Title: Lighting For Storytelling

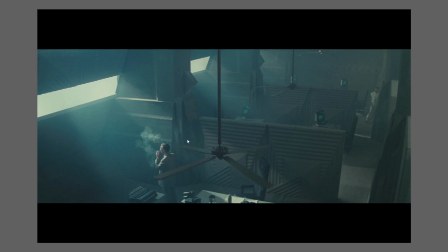[41:05]
It's there to simply catch the beams of light that are coming in through the window. And this thick atmosphere is used not only for the rest of this opening scene,
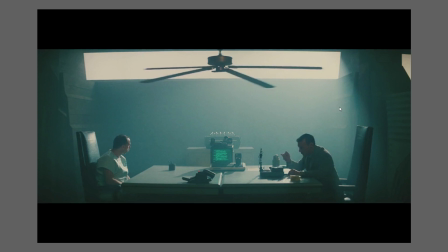[41:17]
but also throughout the rest of the movie.
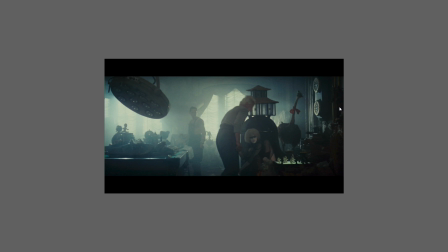[41:21]
Practically every single set is shrouded in this thick fog with really obvious beams of light shining through it. Here we have it inside JF Sebastian's apartment. Here we have it inside Deckard's apartment. You can see the rays of light coming in over his head. And the way that these interiors are lit is the complete opposite to the examples I showed you earlier with the Clint Eastwood films, because there's nothing naturalistic about this lighting. It is completely stylized. Everything about it is about setting a mood and an aesthetic. And for most of the film, the lighting is very dramatic and low-key. The sets are very dark, shrouded in this thick atmosphere, and also using very, very cold lighting.
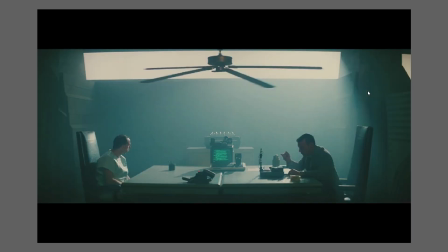[42:06]
All of the colors are predominantly blue and green, and this is all coming from the lighting itself. There's only one location in the film which uses a different color scheme and a different feeling, and that's the Tyrell Corporation.
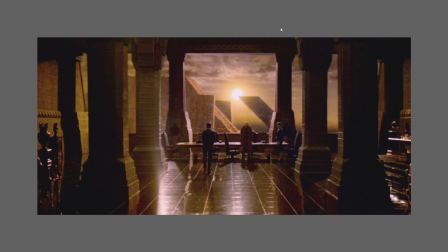[42:20]
And in this location, although the lighting is still highly stylized, you can see it's taking a different approach. There isn't the thick volume. Here we have a clear atmosphere and obviously a completely different color scheme with much warmer colors.
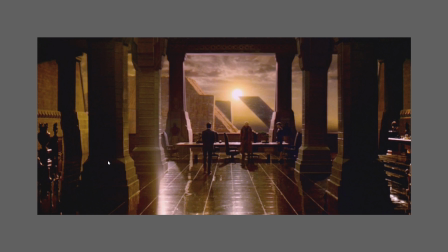[42:34]
The one thing it does retain though is the very dark shadows to give it a low-key kind of feel.
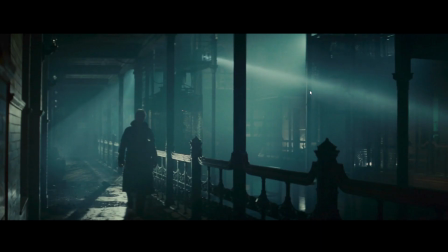[42:40]
And as the story progresses, the stylization of the lighting becomes ever more extreme. As Deckard finds JF Sebastian's apartment and encounters the replicants, you can see that the lighting gets more and more intense.
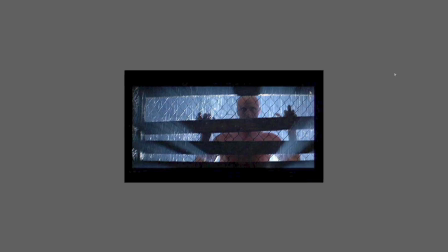[42:56]
The stylization becomes more and more obvious. And this increasing intensity really helps to drive the story. The visual intensity matches the emotional intensity of the final battle.
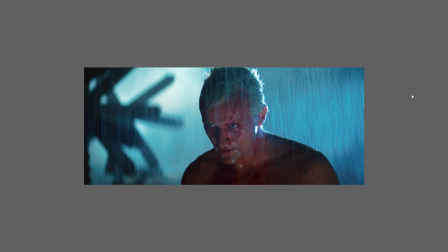[43:09]
And of course, this completely unrealistic lighting actually helps to drive the story along,
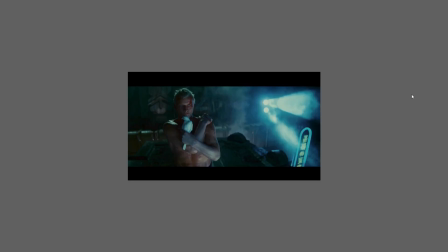[43:15]
because this highly stylized world is so different from our own that we're projected into the dystopian future that the story is set in. And the truth is that a general audience simply doesn't care about realism when it comes to lighting.
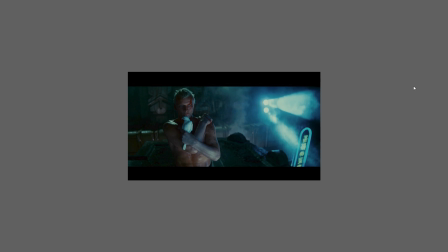[43:30]
All they really care about is the impact of the visuals, and no one can deny that this film obviously had a huge impact visually, and people remember it decades later because it looks so cool. Although you could argue that its influence is starting to work against it because it is beginning to look a little bit dated.
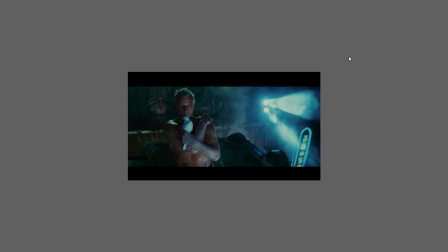[43:49]
I know that when I saw Blade Runner when I was 14 years old, I was blown away by it, whereas now when I watch it again 30 years later, it does look a little bit too much like a music video for my tastes. But I think at the time it was genuinely revolutionary in terms of cinematography and lighting.
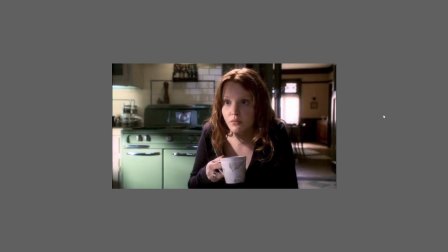[44:07]
In terms of style, I think this kind of approach is the one that we're most used to seeing. It appears to be naturalistic, but of course the lighting is subtly geared towards telling the story, towards lighting the character's face. And actually this kind of hybrid lighting has an enormous amount of craft involved with it.
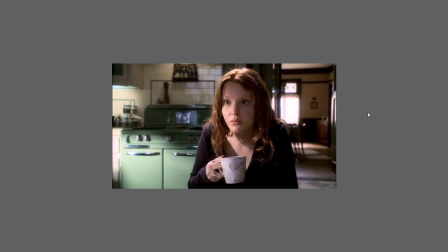[44:27]
You can see that the character's face is lit in a very interesting way with this beam of light falling across it. There's pools of light and shadow in the background, so the scene doesn't look flat and boring. It looks alive and interesting. And then moving to the example from Mad Men,
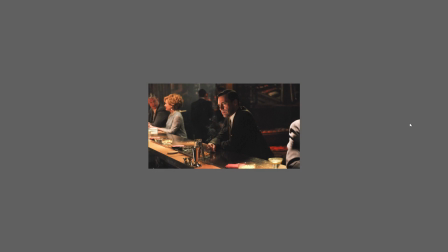[44:43]
I'd say that the level of stylization here has been ramped up a little bit. we're not in the realms of pure naturalism anymore. There's definitely a sense of a look being created, of some art direction going on. And returning to our example from the social network, we can see that once again this is a hybrid approach to stylization. It's trying to appear to be naturalistic.